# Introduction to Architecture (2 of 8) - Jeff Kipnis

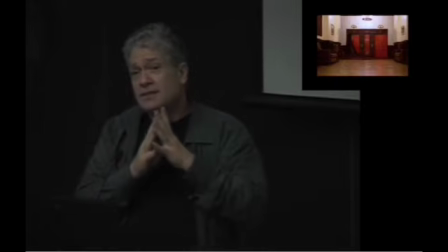[33:11]
It also says, it's what you do.
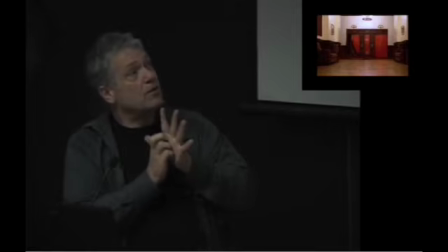[33:13]
You will construct the same kind of filmic relationships to the buildings and architectures of the city you live,
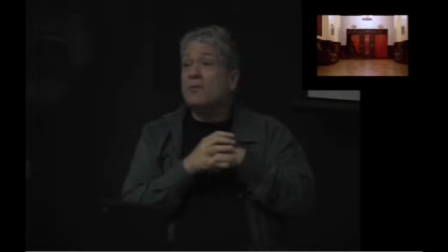[33:20]
and you'll produce these kind of conglomerations of things that don't exist.
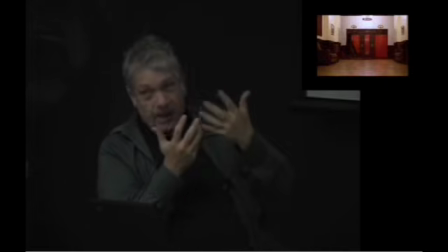[33:25]
And it helps you tell a story. But what's really beautiful about this scene, I don't know if you can tell it, is if you see there's a heater on the left here and a heater on the right there,
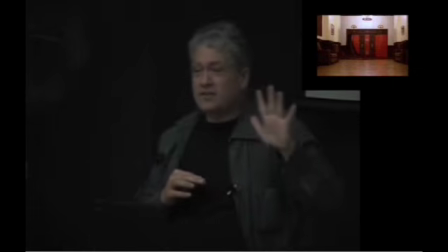[33:36]
you will never see that in a real building.
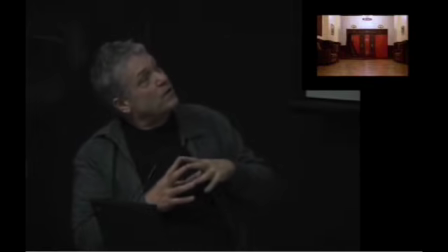[33:38]
So this scene is built for the effect of producing symmetry as something that's really scary.
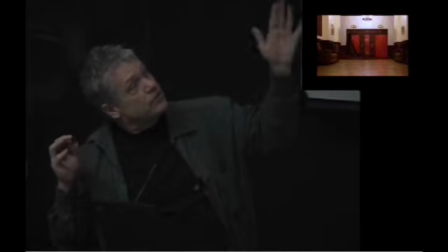[33:48]
So the two red doors, the two chairs, the two, everything is exactly symmetrical.
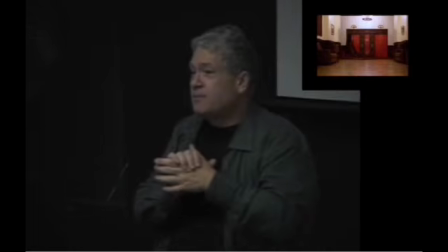[33:55]
But for the first time that I know of, symmetry is being used to create a kind of horrifying effect.
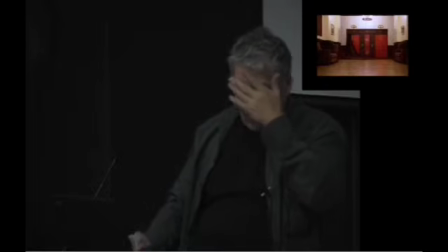[34:00]
And when the blood opens up. them. Now, the architectural thing that interests me most is that there are three characters in the film.
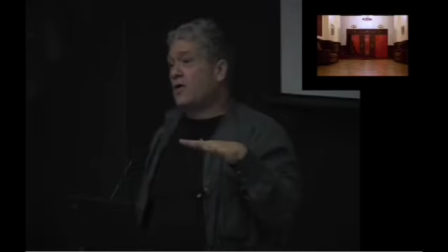[34:09]
There's Jack Nicholson, Shelley Duvall, and some little kid. I can't remember his name.
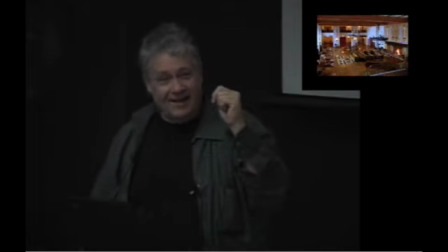[34:14]
I don't like little kids anyway. I know one thing, he was weird and he did stuff like this.
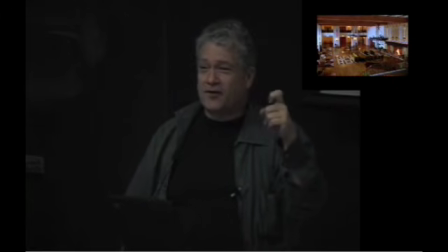[34:20]
He had a little friend named Tommy that lived in his finger and he wrote backwards.
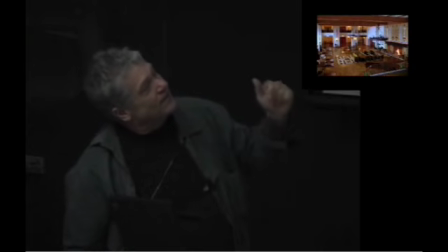[34:25]
And he ran around and he made a lot of noise and I always wanted to see magic tricks.
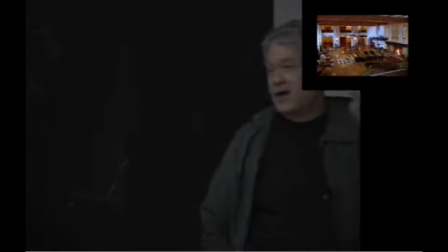[34:31]
Anyway, Jack Nicholson always stays in the major spaces of the house.
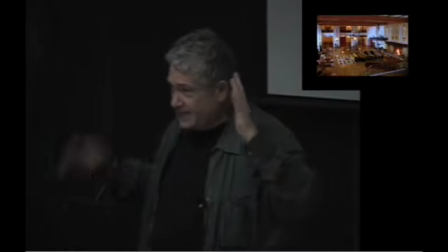[34:36]
He writes in the big grand ballroom. He, that's it. Those are the spaces where he is who he is.
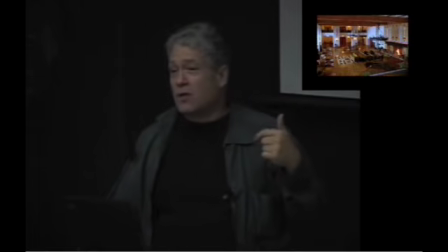[34:43]
He's a writer. He, even if he's writing all work and no play makes Jack a dull boy, he sits and writes.
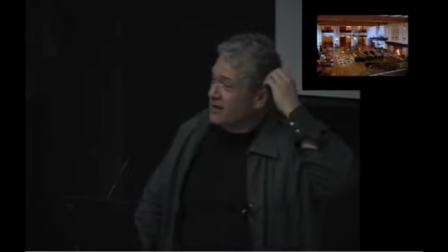[34:49]
Everything's fine. He, he gets drunk for free in his imagination, which at my age,
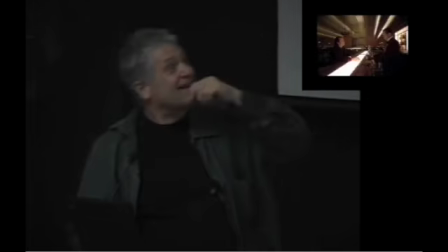[34:55]
it starts to you start to really, the idea that you can just imagine yourself drunk is pretty good, I think. But Shelley Duvall is the wife.
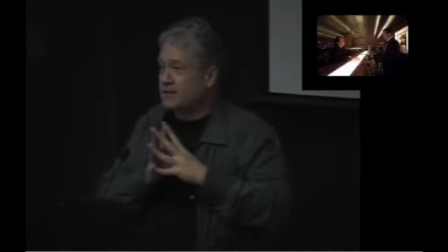[35:05]
She always stays in the domestic spaces. There's a little servant's quarters.
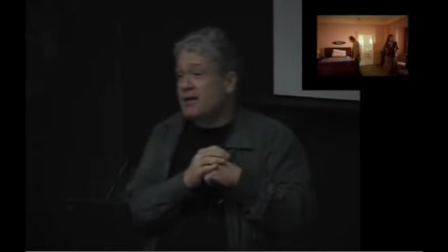[35:10]
You rarely see her anywhere else. She's happy there. She goes there to think. She goes there when she's worried.
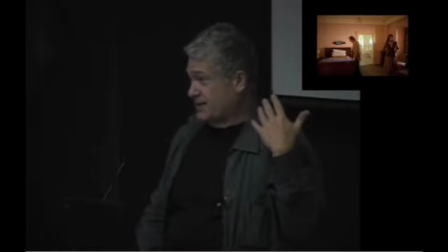[35:16]
He doesn't like the domestic spaces. Look. Does anybody remember? Ralphie? Was that his name? What was his name?
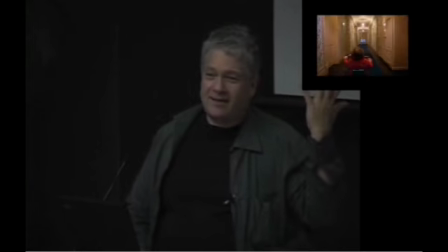[35:26]
Toby, Alfalfa, I don't know, what was his name?
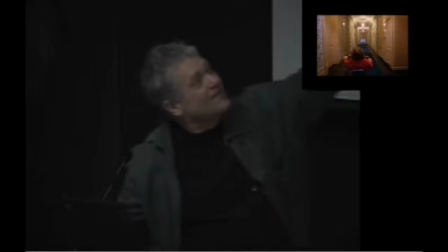[35:32]
Harry, I don't know, whatever his name was.
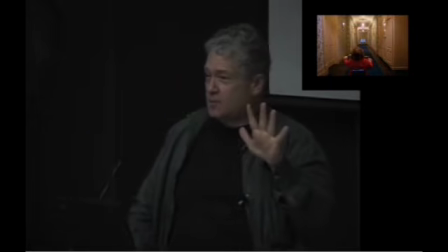[35:37]
He always stays in what we call the interstitial spaces.
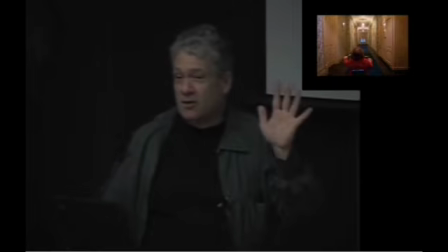[35:43]
Hallways, cupboards, any place that there's not a room, that's where he belongs. And this is the most beautiful picture where symmetry becomes scary you'll ever see. These two twins sitting in that, sort of symmetrical in that hallway, and there's the sound, I don't know if you know, of the rugs going on and off.
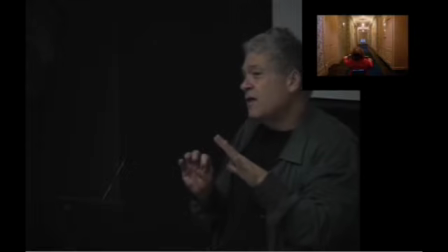[35:59]
So the entire building is kind of coming alive and each character has its own architecture.
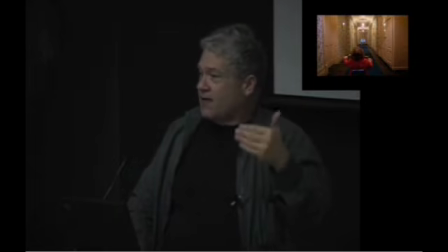[36:05]
And the only thing that's interesting, what's interesting is the building is all the bad stuff happens when one character gets into some other character's architecture. So there's Jack Nicholson in Shelley Duvall's space.
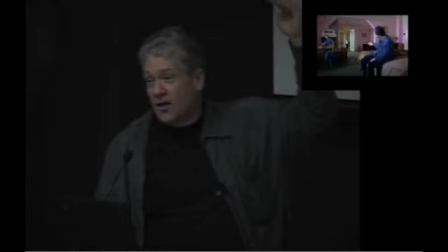[36:23]
There's, let's call him Tommy, standing outside in the hallway and he's trying to coax him in. And you know that's not going to be a good thing. And the whole time the story gets told, and look at the beautiful mirror, just so you can see.
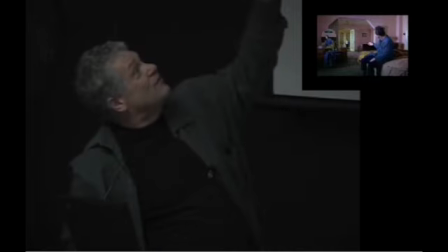[36:37]
You can see the evil on his face. Come here, son.
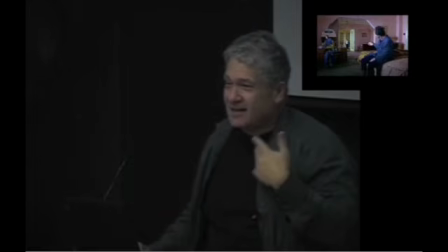[36:45]
And then the invasion of spaces becomes more aggressive.
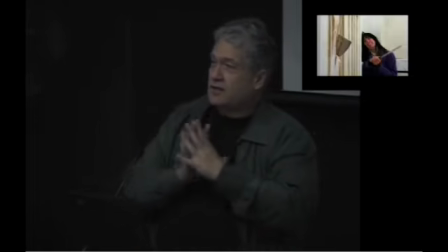[36:50]
So the structure, the spatial structure of the building is actually setting up the narrative.